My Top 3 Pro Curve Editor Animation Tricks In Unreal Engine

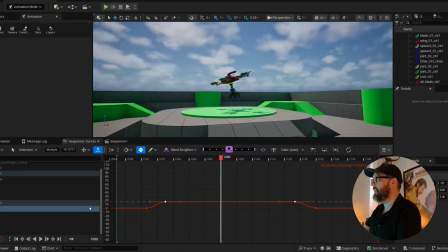[8:19]
Now we're going to finesse this and make it a bit nicer. Now I'm gonna grab these two.
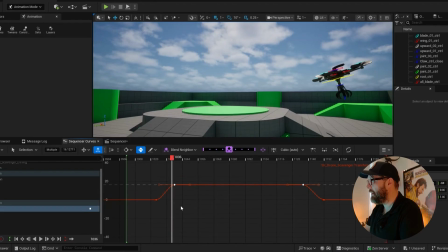[8:23]
So we're going to use the same technique for these two, and we're just going to grab these and just move them out like that. Because as we know, it gets steeper forward, a steeper tilt forward the faster he goes.
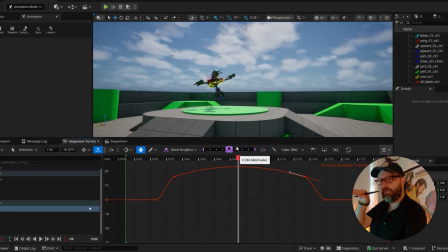[8:36]
So as we know, so the faster he's moving, the more tilted forward he'll be. And tip 3 is offsets and overlaps. All right. So offsets just mean we're just going to start sliding keys around, which will break up those kind of columns. And what that will create is overlapping action. So we're offsetting and we're overlapping. The two things kind of mean the same thing, but whatever.
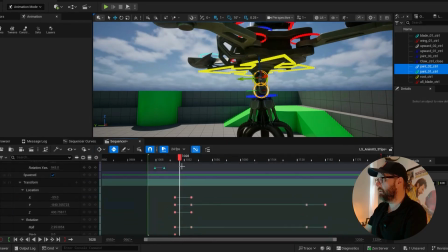[8:55]
We're going to be using these, and we're going to come back to sequencer, and we'll start by using the same keyframe columns as we've already got.
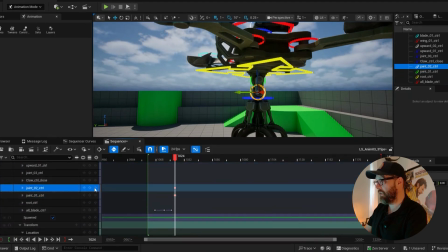[9:04]
So we're going to go here and add a keyframe on each of these. Go to the next one, add key.
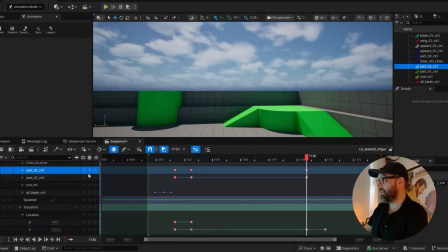[9:12]
Go to the next one, add keys, and go to the next one, and add keys.
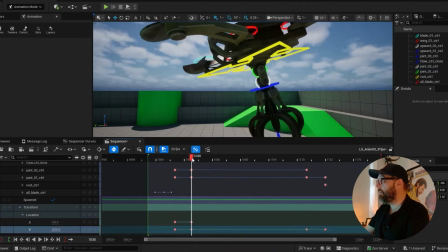[9:18]
All right, now, so we know that when we're moving forward, this is going to be
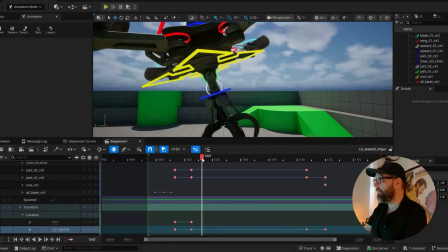[9:26]
hanging back, right? It wants to be, when we're moving forward, this thing wants to be dragging behind.
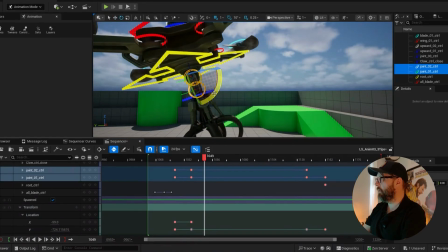[9:31]
So I'm going to come here, and I'm just going to add those keyframes.
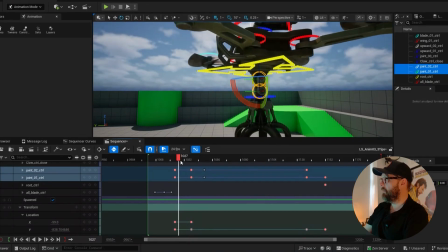[9:37]
All right, so now it was up like that, and off he goes.
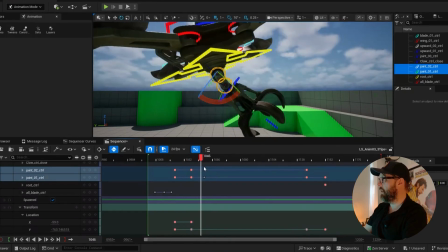[9:41]
Okay, so we can see that it's a little bit lumpy, and we're going to fix that by offsetting and overlapping.
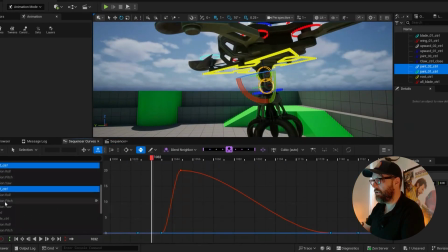[9:47]
So let's come back into our curve editor. We'll go to our rotations, and what we're going to do is we're going to grab this and move these down.
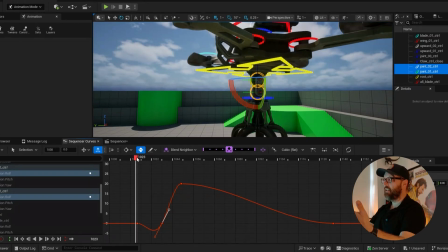[9:56]
So exactly the same as an anticipation. This is basically an anticipation, but what we're doing is we're giving it some weight.
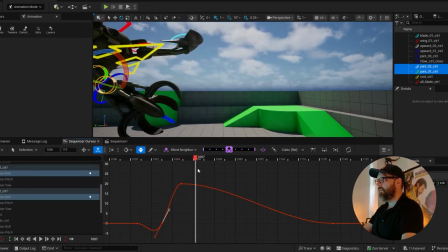[10:03]
It's dragging behind, right? And then it moves off like that. All right.
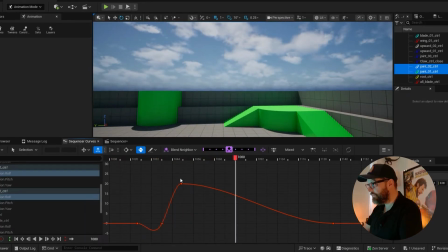[10:14]
Nice. And then we're going to offset everything and overlap everything by grabbing the keys on the second one, right? So the second one down. And the reason it's the second one down, if we had 4 links in this chain, we would do it for each one successively. And each one down the chain, we're going to offset the animation by a frame, right? So if it's a really big thing, you might offset it by more than a frame. If it's massive, you could offset it by 10 frames. If it's a dragon tail or something. But it just creates a little bit of breaking up, so not everything's happening at the same time.
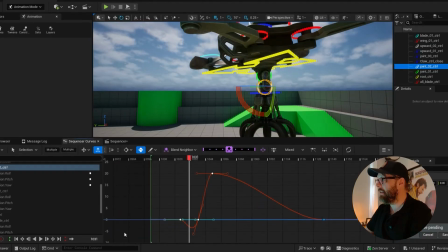[10:46]
I'm actually going to move this 2 frames, and I'm going to do it by grabbing these, and it says multiple values here, you see. That's the frame. If we grab one key, that's the frame number. But if we grab multiple keys, it's obviously got multiple frames. But it doesn't matter, we'll just grab the whole phrase, multiple values, and we'll go plus equals 2.
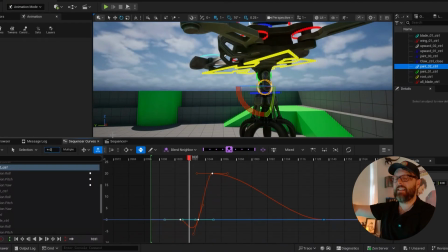[11:05]
And what that's going to do is it's going to move all of the keys I've got selected forward 2 in time.
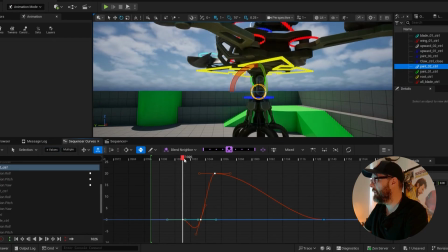[11:11]
All right. So now what it does is everything's getting just a little bit later and everything's just a little bit looser.
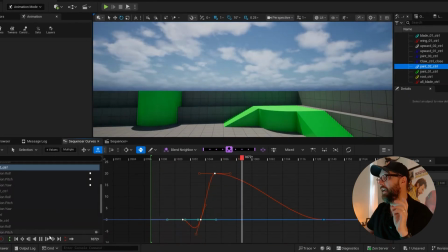[11:19]
Okay, it's very subtle, but it feels quite nice, right? And we can do the same thing on the other
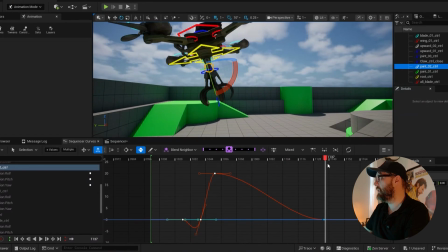[11:25]
end. So when we get here, what we don't want this to do is just return to its position. It should overlap here, right? So it should overshoot. We know it's going to overshoot.
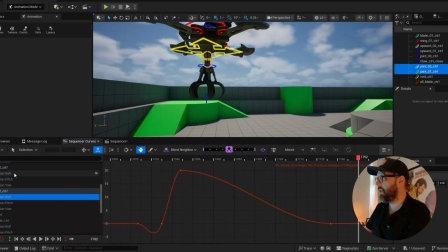[11:33]
So we're going to grab this, and technically what we should have really is these keys would be up here, wouldn't they?
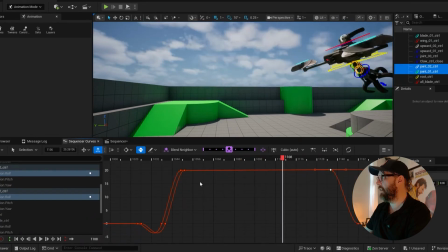[11:39]
We know that because they're doing the same thing. Right. In fact, actually, what they would be doing is they'd be doing that, as we know, because it's the same thing that the thing did last time. So as it gets faster, they're dragging behind even more. Okay.
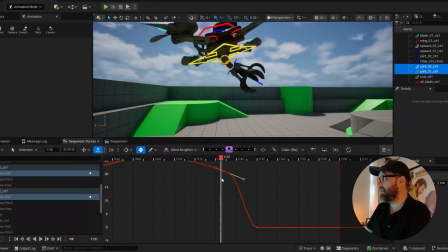[11:52]
And then when they come down here, actually, what they're going to do is they're going to overshoot, and they're going to get there a little bit later.
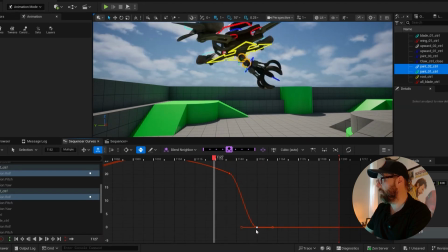[11:58]
So I'm going to move everything here back a bit. Actually, I'm just going to move this one back. And then what we're going to do is we're going to drag it down here.
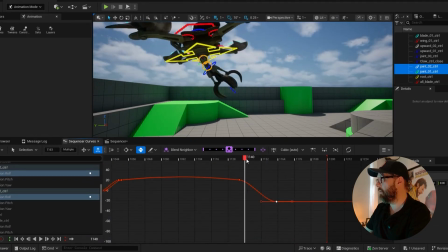[12:06]
That's a bit fast, probably. I'll give it some more time. Okay.
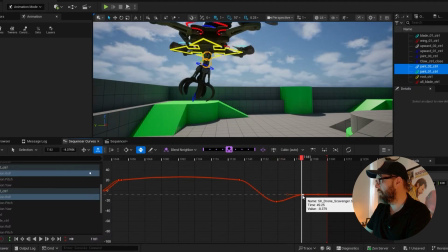[12:10]
And then once again, we will grab these, just going to move them back into the sort of 0 position, and then we can add another key over here. We could offset these now. Okay, we could add another key to that one. All right.